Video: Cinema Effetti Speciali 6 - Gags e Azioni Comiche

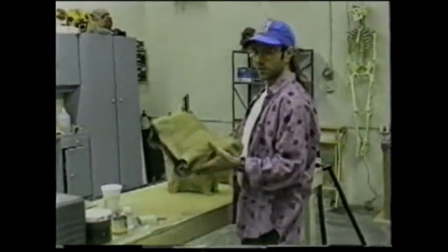753s
Poi, usando una resina di fibra di vetro molto fragile, vengono preparati calchi sottilissimi dell'animale che dovrebbero frantumarsi facilmente.
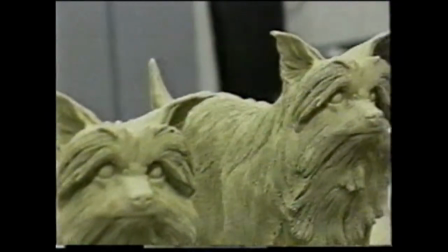762s
Alla fine si procede alla colorazione.
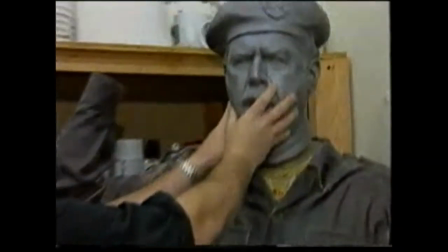768s
Per creare le copie di Saddam il procedimento è leggermente diverso.
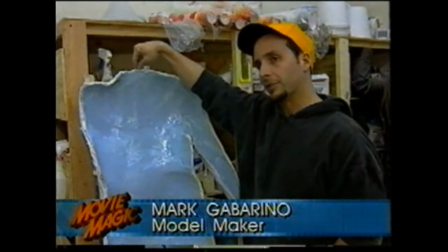772s
Questo stampo è modellato direttamente sul corpo dell'attore che interpreta Saddam Hussein.
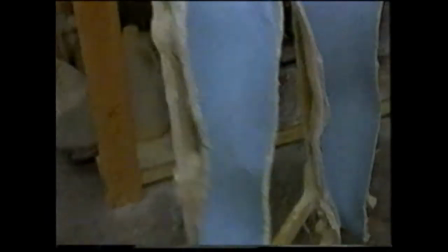777s
Gli abbiamo infilato una tutina da ballerino, lo abbiamo ricoperto di vaselina e poi di bende gessate con rinforzi in legno.
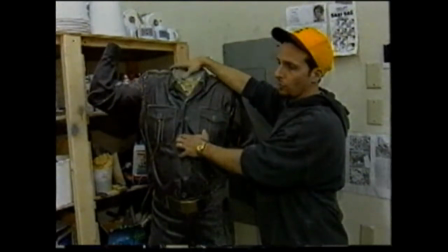787s
Quindi dallo stampo abbiamo ricavato un calco di uretano rigido,
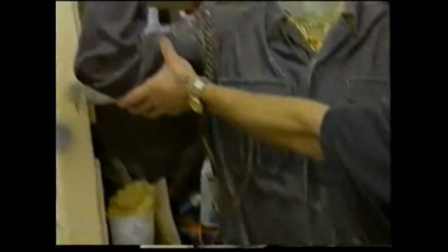791s
poi lo abbiamo vestito con gli abiti di scena e lo abbiamo inamidato per bene con la lacca per capelli.
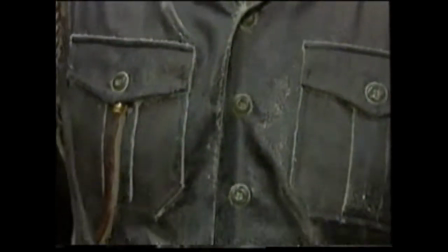798s
I vestiti vengono poi impregnati con una resina di poliestere per dar loro rigidità.
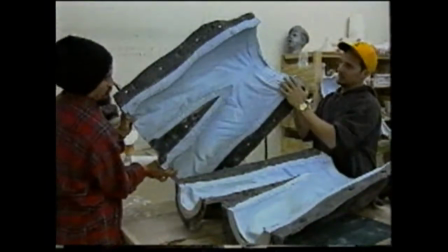804s
Con questa sagoma si prepara uno stampo di gomma con un interno in fibra di vetro che lo sostiene.
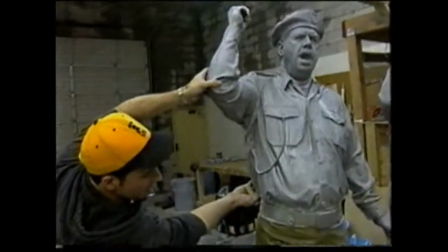809s
Per creare i corpi veri e propri si usa ancora la resina di fibra di vetro.
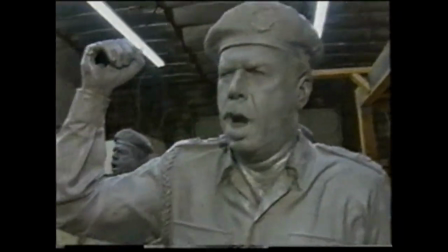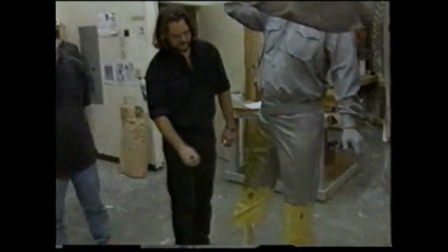820s
Quando la figura è completata la si rifinisce con il colore.
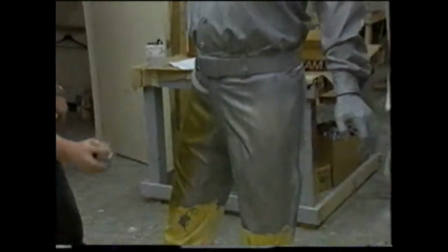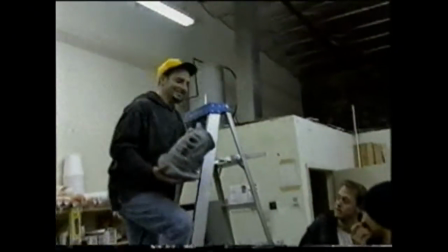829s
E ora la prova di rottura.
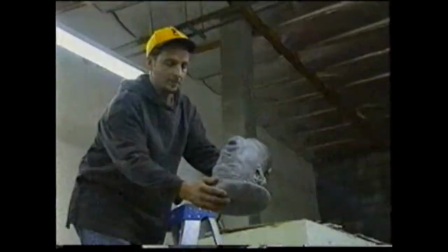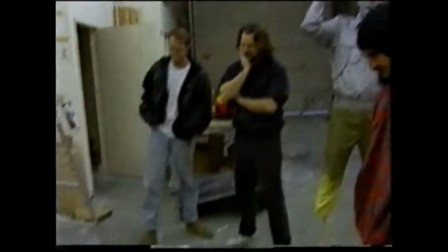837s
Oh, eccellente! Questo è stato fantastico! A questo punto ci si può trasferire sul set.
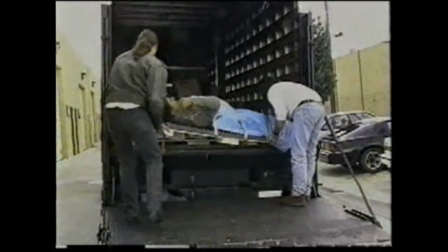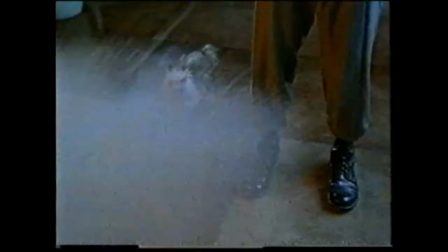852s
La scena deve concludersi con un getto di anidride carbonica che congela Saddam Hussein.
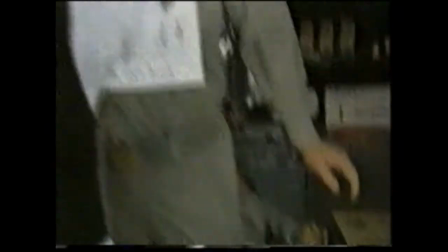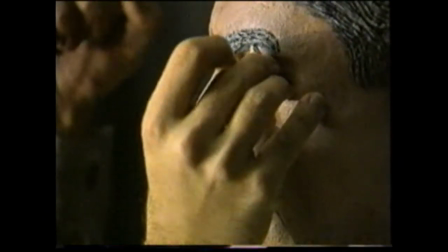866s
Alla copia di Saddam vengono applicati dei ghiaccioli identici a quelli che ricoprono l'attore.
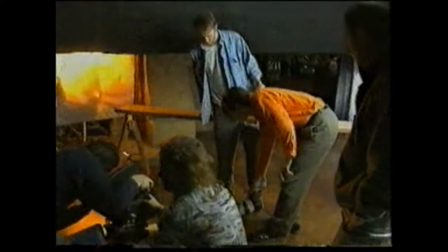873s
intanto il regista dà a un suo collaboratore alcune indicazioni su come dovrà comportarsi durante la ripresa della scena in cui Saddam va in frantumi
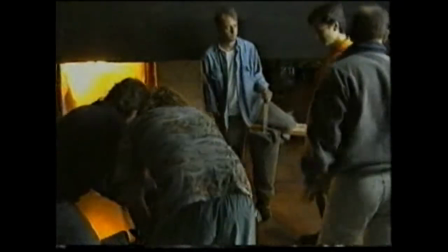883s
come in Terminator 2 l'illusione dello sgretolamento inizia con una gamba che si stacca
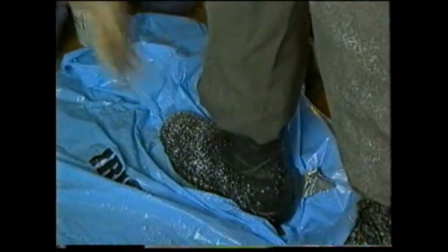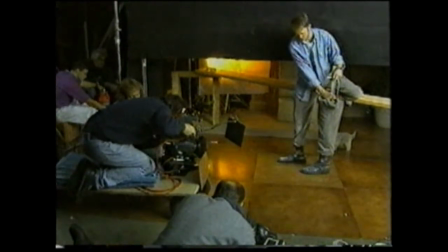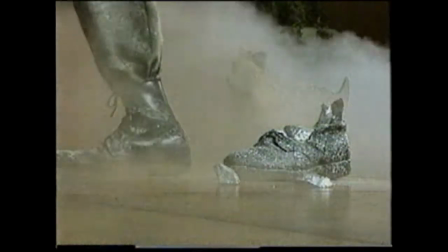901s
l'effetto è esattamente quello previsto dalla sceneggiatura
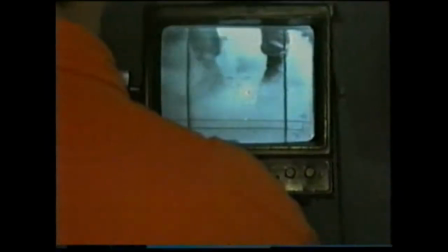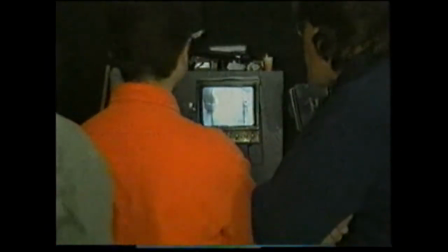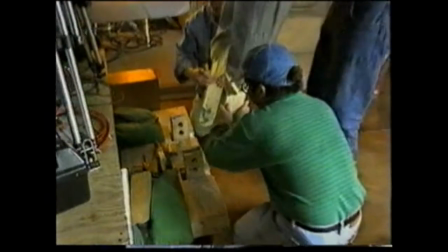916s
La statua viene posta su un supporto che la farà cadere all'indietro Per
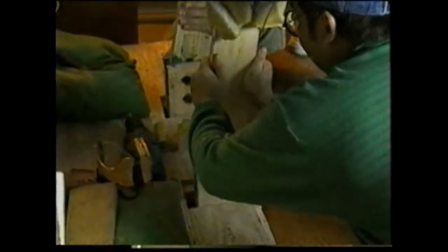921s
rendere più realistica la frantumazione Viene riempita con pezzi di polistirolo
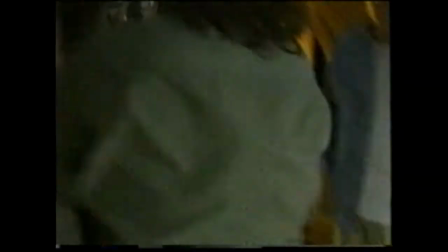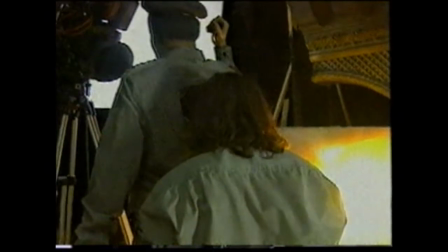930s
Anche l'uniforme deve essere preparata
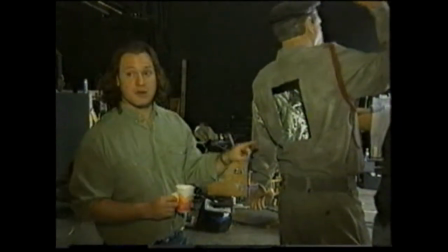935s
Poiché dobbiamo essere sicuri che si rompa esattamente nei punti previsti Eseguiamo preventivamente dei fori
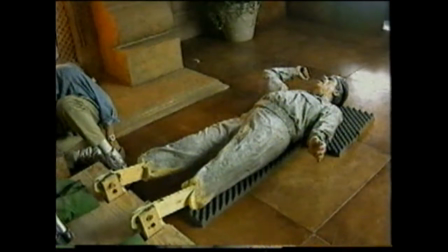945s
Disponendo soltanto di due statue di Saddam bisogna curare al massimo ogni chuck
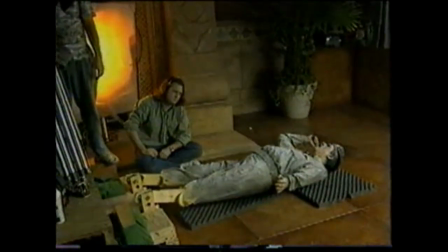951s
Abbiamo due cinepese, una è sistemata frontalmente La seconda di lato per inquadrare la statua quando tocca
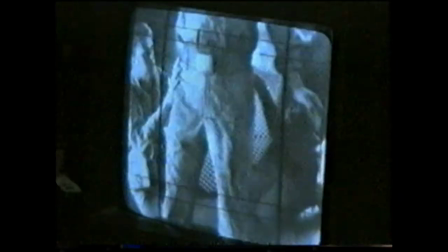958s
terra È un momento molto importante questo Perché per il regista è fondamentale che sia Saddam a rompere il cane
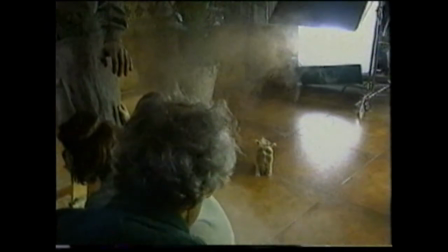967s
Finalmente tutto è pronto
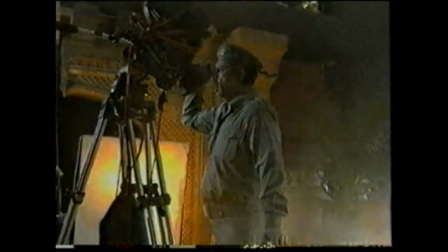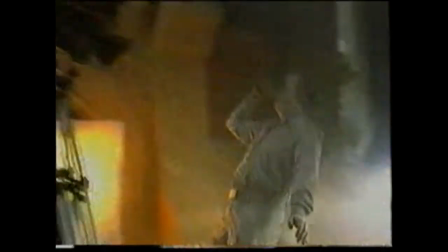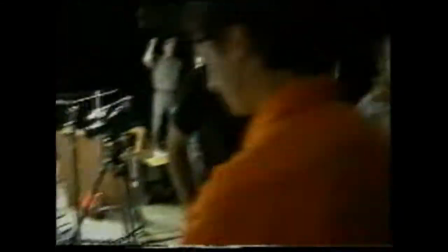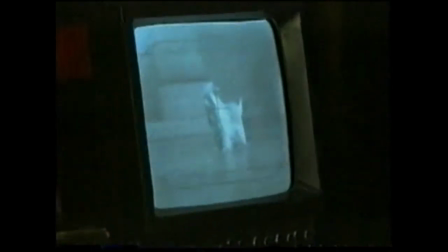984s
La troupe è abbastanza soddisfatta, ma la frantumazione è stata troppo veloce